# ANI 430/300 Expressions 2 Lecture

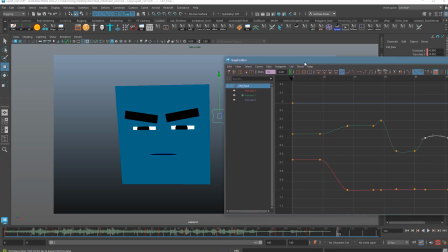4466s
I guess we'll keep you coming along with me for a little bit since we're almost to the end. Kittredge, you. I
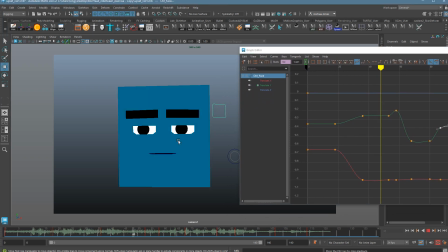4469s
So all I did here for this one, when he says Kittredge.
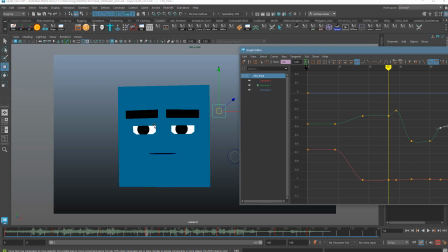4475s
I just added a little bit of anticipation. I don't need it. He can just drop his head straight down to here.
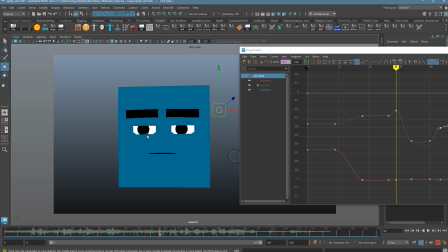4482s
But I thought I'd add a little bit more contrast and kind of emphasis if I had him come up just a little bit first, a little bit of anticipation before he drops his head down. I also liked a little bit of drift here, so it just didn't lock off. It felt a little dead.
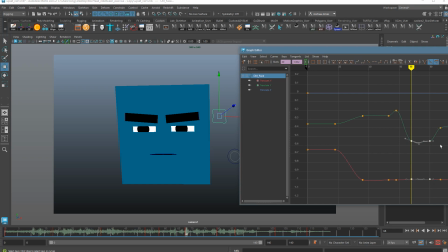4494s
So I splined this out a little bit and added a little bit more curve here. Let's see what this looks like.
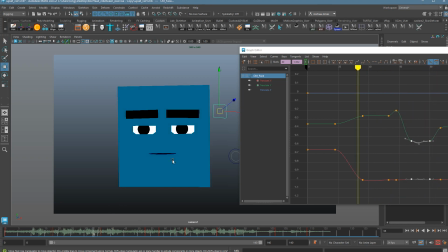4501s Kittredge, you never see.
So it almost feels like he kind of throws his head into it a little bit. Kittredge, you never seen me.
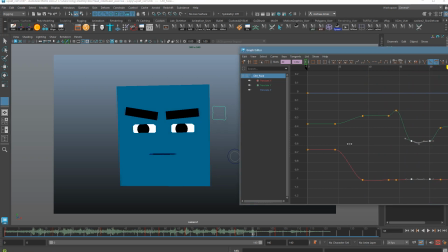4509s
I also feel like this part here where he raises his head isn't enough. I'm going to use my Y translate here to make this come up a little bit higher, but it maintains the structure of the curve, so it should feel like a similar animation.
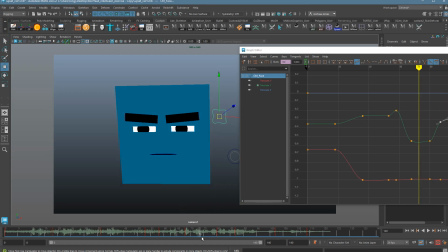4522s You never seen me very upset.
That's better.
You never seen me very upset.
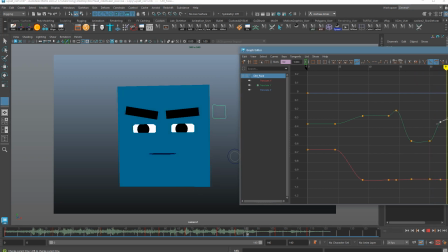4527s
Now I'm tempted, You never as his head comes up, seen. to add some shaking to it, some of that nose shaking.
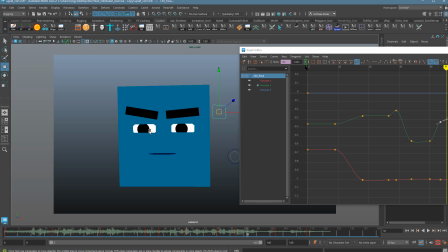4535s
It's probably going to be a little too much in terms of just the performance. This is kind of a more straight performance, but let's just see what that looks like.
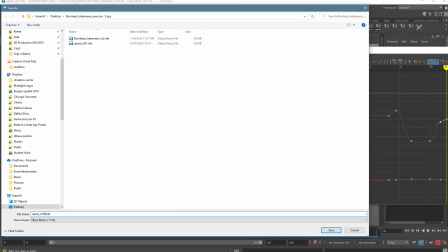4543s
I also want to show you what a move would look like. So head shake.
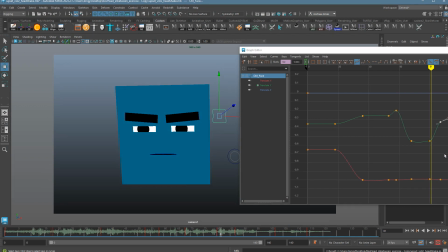4549s
So I have this saved out. If I don't like it, I can just undo it. I don't have a lot of room to work in here.
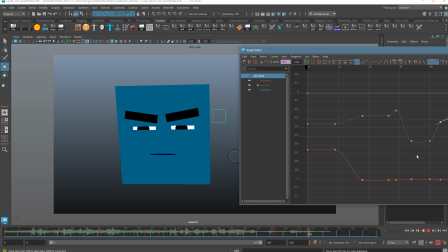4556s
The current move is this.
You never seen me very upset.
So the question is, can I get his head to shake instead?
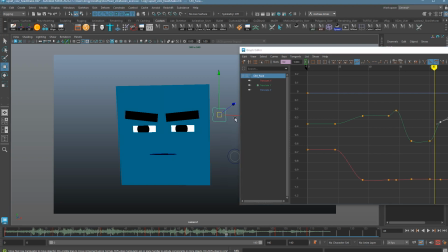4564s
So as he comes up, I'm just going to go a few frames to the side, a few frames back, which I don't have a lot of room to do. This is always as far as he goes.
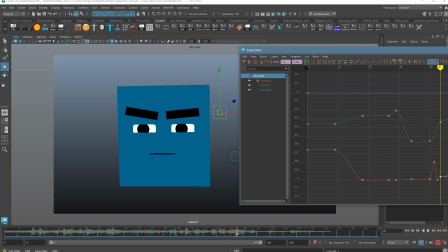4583s
And then maybe just to keep things interesting, have him come back just a little bit here.
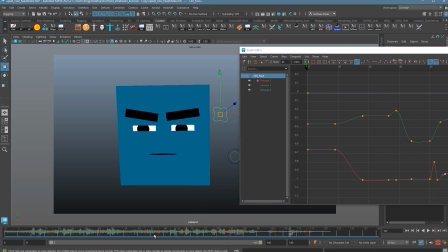4591s
Let's see what that looks like.
Never seen me very. Kittredge, you never seen me very upset.
So here, You never seen me. getting a little flare. It's too fast though. It's just too much.
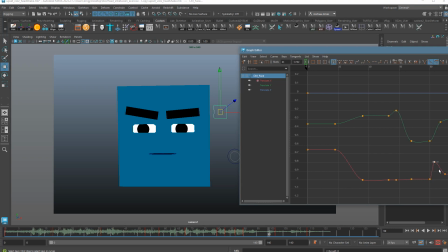4602s
I'm just trying to do too much. So maybe I'll get one head shake in there and see how that looks.
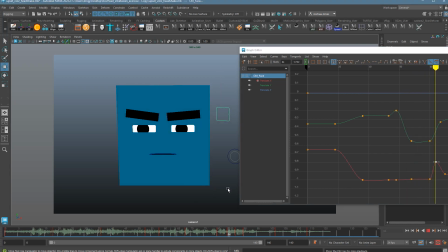4607s
But my guess is all this will be too much.
Kittredge, you never seen me very upset.
Yeah, it's not enough. Not enough for a shake to have him just do it one direction. I need both, and there's not enough time for it. I can space this out a little bit more, but I'm only going to get so much time on this one.
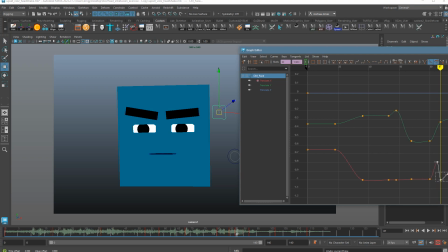4623s
So let's see here. If I were to just do the X and stretch this out a little bit, is that enough?
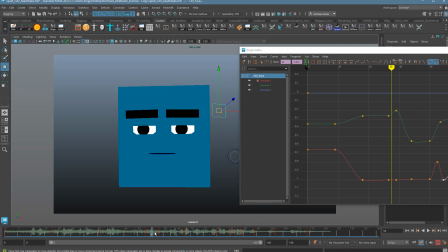4631s
Let's see.
Kittredge, you never seen me very upset. Kittredge, you never seen me very upset.
Now, I think I appreciate the Kittredge, flare, You never seen me very. but I'm not buying it.
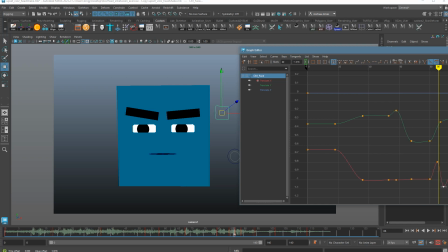4644s
I'd also want to be able to come back a little farther here, but I can't because the head can't turn that far. I'm already at the extent of how far this guy can go, so that makes it tough too. I could go back and take this entire curve and make him not be quite as far.
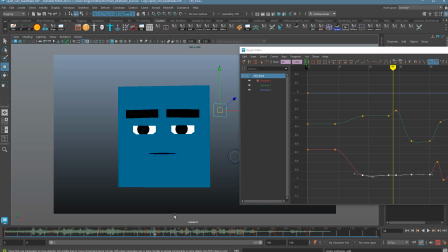4660s
So that means he'll shake his head both directions.
Kittredge, you never seen me very upset.
But regardless, I don't like how this is working. So I'm just going to undo that and go back to just the straight delivery.
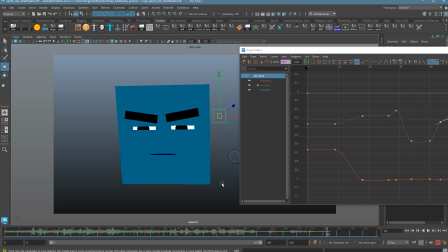4677s Kittredge, you never seen me very upset.
Sometimes less is more, and this is definitely the case here. I could, if I want, maybe at the end, Me very upset. maybe as he comes down, he looks at him more from the side, maybe a little more dangerous. Could be kind of interesting.
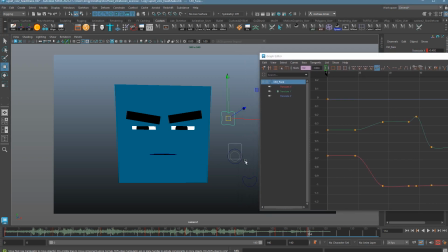4693s
I would need to adjust the eye line here to look back at Kittredge. Let's see.
Kittredge, you never seen me very upset.
So maybe a little bit questioning.
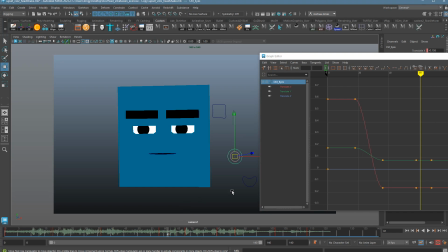4707s
If you're always straight up and down, side to side, it gets boring pretty fast.
Kittredge, you never seen me very upset.